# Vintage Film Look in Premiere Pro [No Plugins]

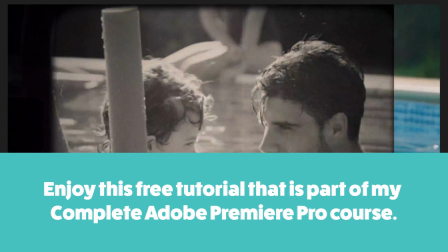(0:00)
Welcome to this Premiere Pro tutorial where I'll show you how to create this
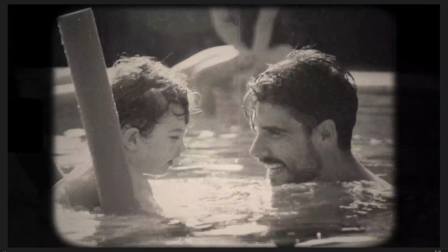(0:05)
vintage old film look in Premiere Pro. All right, so to start out, you're gonna need a video clip,
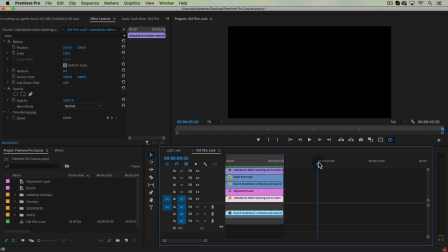(0:14)
and you can use any video clip you've shot or something that was available from the course, if you're taking the course.
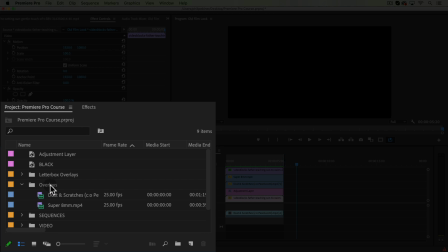(0:22)
And then in the course as well, there is a downloadable folder called Overlays.
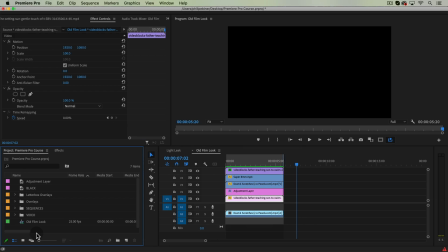(0:27)
So you'll want to bring that into Premiere Pro. The video I'm using is from Storyblocks,
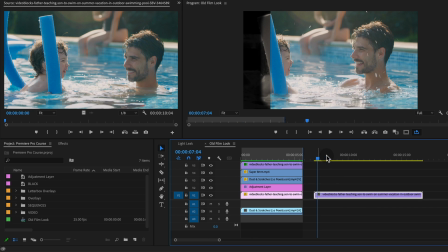(0:33)
and so this is not available to you unless you have a Storyblocks account, but any clip will work.
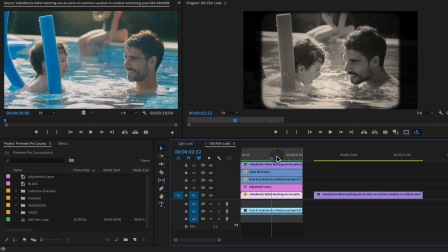(0:40)
So I'm going to walk through this step by step. Here's the end version, so you're going to kind of see what we're going for. We're kind of combining a couple different styles of film from old school black and white to super 8mm film.
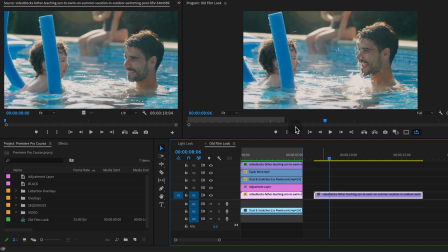(0:59)
And in general, we're just trying to get that vintage vibe. So the first thing we're going to do is apply these overlays.
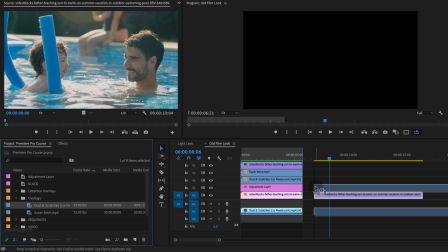(1:07)
So we have a dust and scratches overlay. And so I'm just going to put that on top of my video track on track two. I'm going to delete my audio just by option clicking the audio. And then the Super 8 track as well, I'm going to put on track 3 for now.
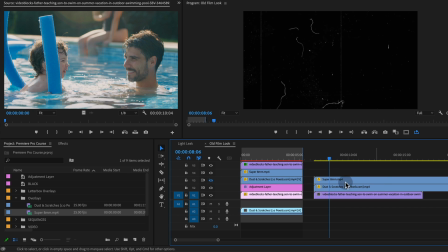(1:24)
Let me just actually turn off track 3 so we can see the dust and scratches track on track 2. Selecting dust and scratches, we're going to go up to Effect Controls.
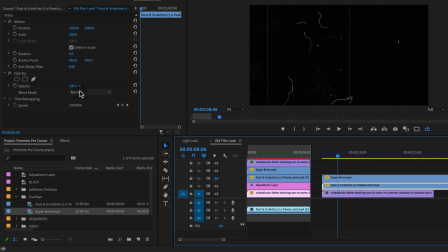(1:37)
Make sure we have that selected. And we're going to turn the Opacity Blend Mode to Screen.
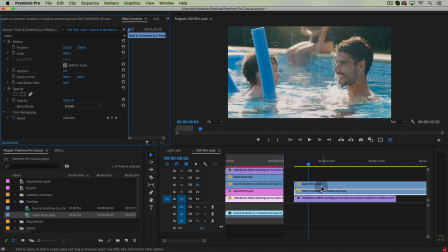(1:43)
That's going to get rid of all of the black of that video, and it will just leave the white dust and scratches that appear, or the non-black dust and scratches. So that's step one.
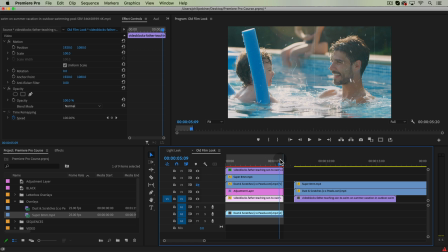(1:59)
The second step is to give that sort of framing of a vintage projector or a vintage film.
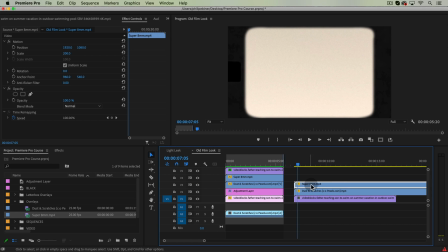(2:08)
Now, I've given you this Super 8 millimeter, and both of these are free to use. They were from Pexels.com and Pixabay.com, commercial free files to use, so feel free to use them on your own projects.
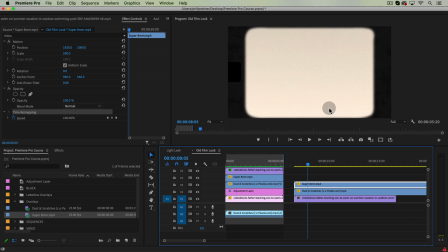(2:23)
So to get rid of the white or the lighter part of this film clip,
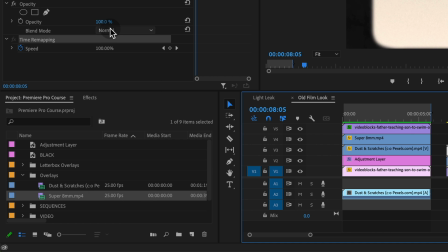(2:28)
we're going to change the opacity blend mode to darken.
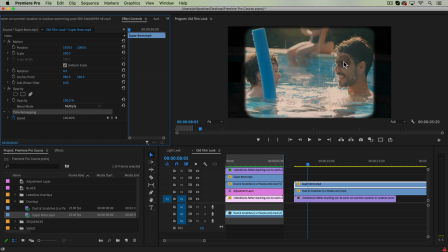(2:32)
Multiply is another one that I generally use, but with multiply, it's not perfect. You can actually still see some of the video clip from the side behind that because this isn't a perfectly black and white clip. Another thing we could do is if we want to leave it at multiply, if you don't like the darken look,
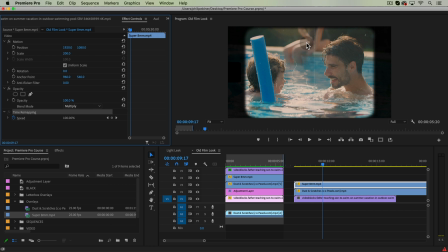(2:51)
because the multiply leaves a little bit of that vintage warmth of that clip,
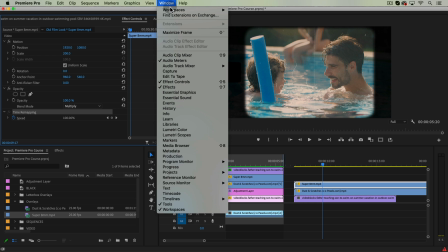(2:56)
we can actually go to multiply. We can go over to our Lumetri Color panel.
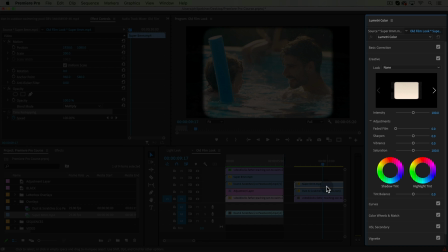(3:03)
And with the Super 8 clip selected,
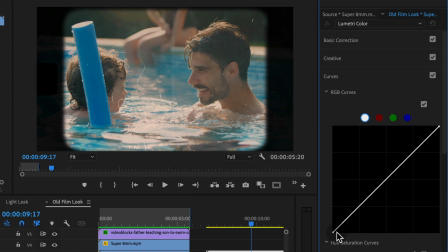(3:06)
if we go to curves and we drag the RGB curve black point down here over to the right just a little bit, it makes that outer border pure black,
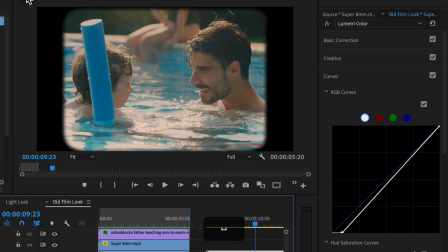(3:19)
and so it does not show the background through it.
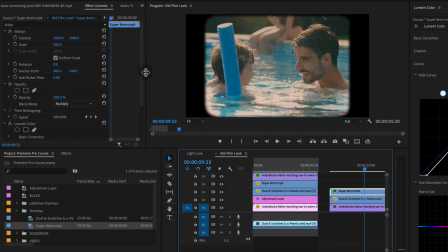(3:23)
So that's just a hot tip for that. I'm gonna leave the Lumetri Color panel open because we're gonna play around with that.
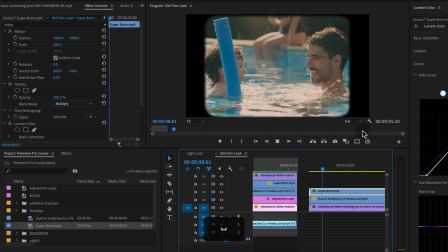(3:31)
So now we have our basic look, and this is done with these overlays. These dust and scratches is a little bit strong in my opinion.
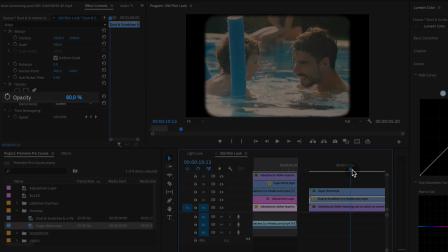(3:40)
I'm going to just drop the opacity to like 80% just so that the film sort of blends in with the background clip.
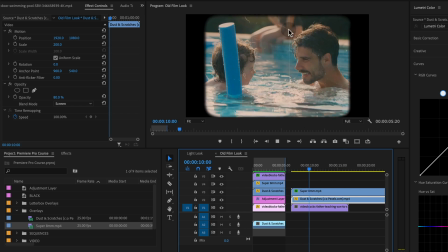(3:49)
Another thing I think that really will help sell this effect is speeding up the background clip.
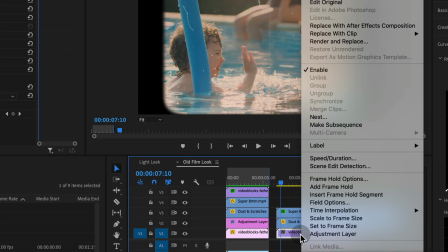(3:55)
So this clip was shot in slow-mo, and so I'm gonna right click,
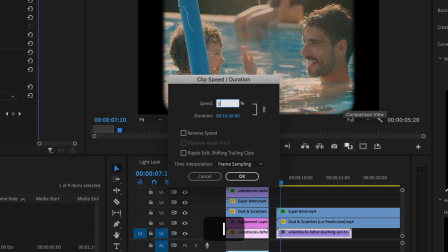(4:00)
choose speed duration, and I'm just gonna speed it up to 175.